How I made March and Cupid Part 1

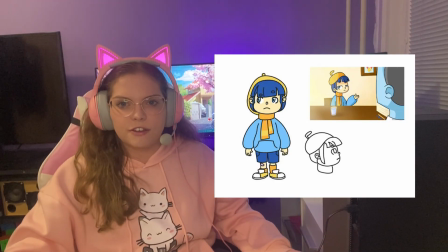12:12 I just felt like, despite him being a young adult, I kind of wanted him to seem almost childish, as in,
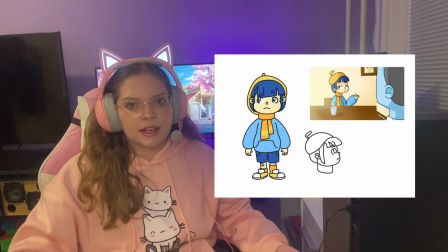12:21 yes, he is an adult and he is trying to do adult things, but there's this just sort of child inside of him that is just sort of what I would say naive, I guess.
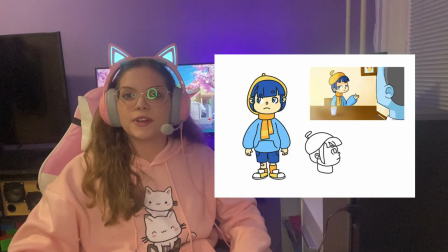12:36 So all the like magical things happening don't seem really too weird to him, and he doesn't seem like creeped out or something as a regular adult probably would. He's just like, oh yeah, there's a goal, that's normal, don't worry about it. He's just like down with it.
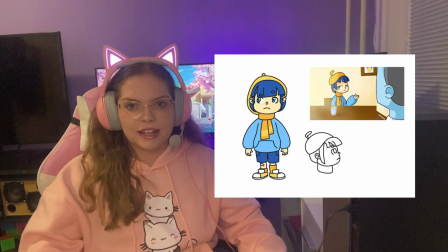12:54 So he's wearing these cute shorts, and then obviously cute detail,
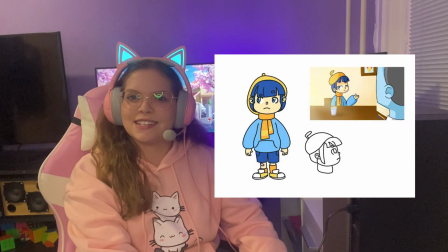12:59 for some reason he has like the plaster on his knee because he's just clumsy and he's just falling over,
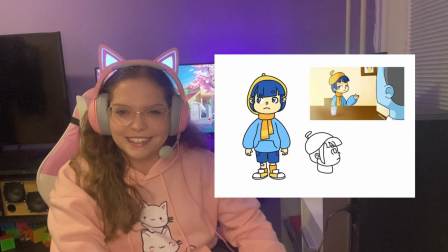13:06 and it's not a it's not a high fall, but it still hurts.
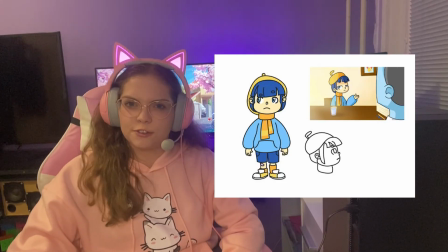13:12 And his cute little sneakers. I think a lot of my characters back then was just like cute little
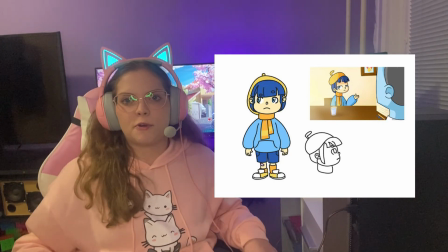13:19 sneakers and a hoodie because that's how I was dressing, and it was just comfy.
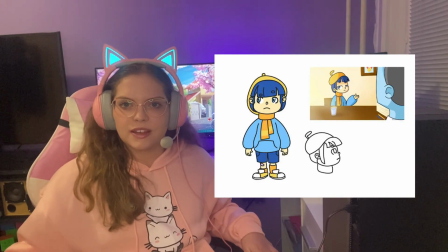13:24 Why would anyone dress fancy when you can dress comfy, right? For Cupid, I had a voice actor picked from like the very beginning because I have a friend who went to high school with me, and later we found out that he also happened to be at the same elementary school in a completely different city as me, but that's irrelevant. But he's originally from Great Britain and he does theater as a hobby. And honestly, I've been to a few of his plays and they're great. So I just kind of knew I wanted him to be the second main character, I guess. He is really passionate when voice acting, and that was so great for Cupid. Because Cupid is, I'm gonna tell you, he's a magician.
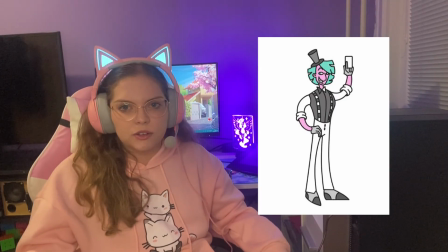14:14 You can probably see by his outfit in the opening video because he has like this black and white outfit.
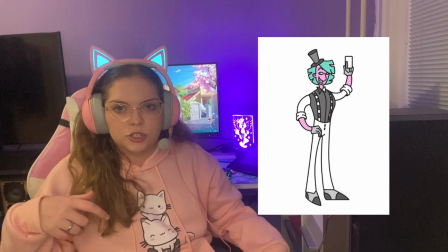14:22 I made his skin a little purplish because purple, in my opinion,
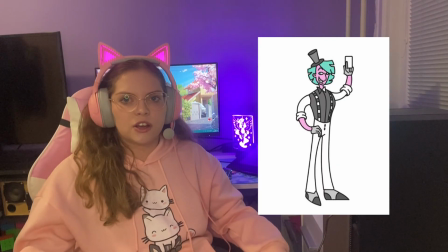14:27 very nice and also mysterious color combined with the turquoise looked really good. He used to be a magician before he died. That's why he's so like cool, and he's like really confident, I would say, and I don't know where he got mischievous,
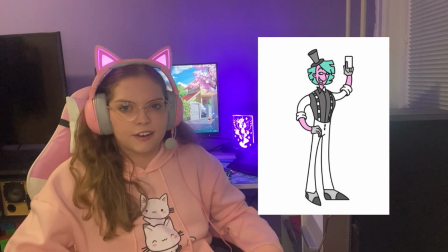14:47 but I guess being locked up for a while in a curse is kind of tough, so maybe there. But yeah, I wanted him to be really like
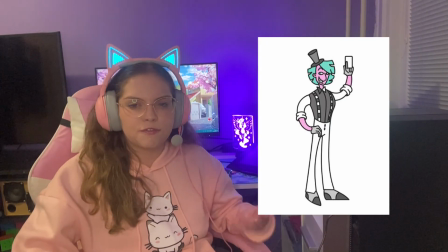14:57 extravagant and really feel like he doesn't fit the rest of the environment. And I got him these like cute, what do you call them?
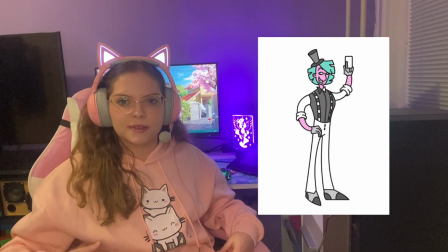15:08 Black and white stripy suspenders, you know.
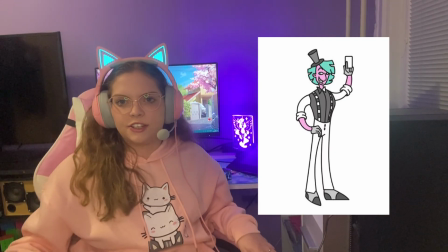15:11 It looks like he could be also wearing some sort of like jacket or suit over it, but no, he's just like after the show.
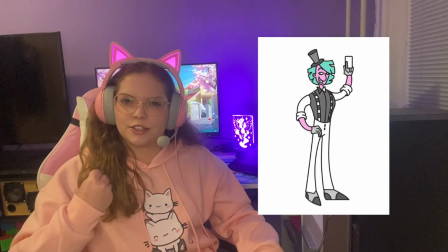15:18 It was just like, yeah, it's a strong fashion statement.
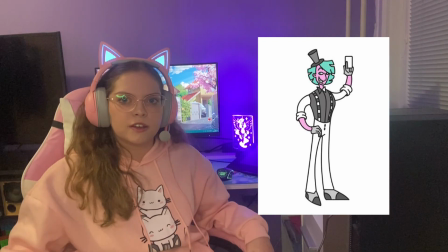15:22 And also he has this like black and white bow tie, which is also pretty iconic for him as the character.
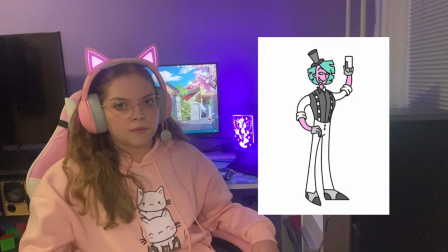15:30 It appears as a symbol within the show a bunch of times, or at least in the storyboard that I have written. And so I had the character design, storyboard written, screenplay written, voice actors picked out. So what do? You record the voice acting. And that's where we stumbled upon a huge problem called the big sick time. So it was impossible. Like, I am not jealous of the people that decided to do live action filmmaking, you know. I had it easier, I can just animate it, but you know, I already decided that this would be one of my voice projects, so I needed to get some audio of the voice actors, obviously.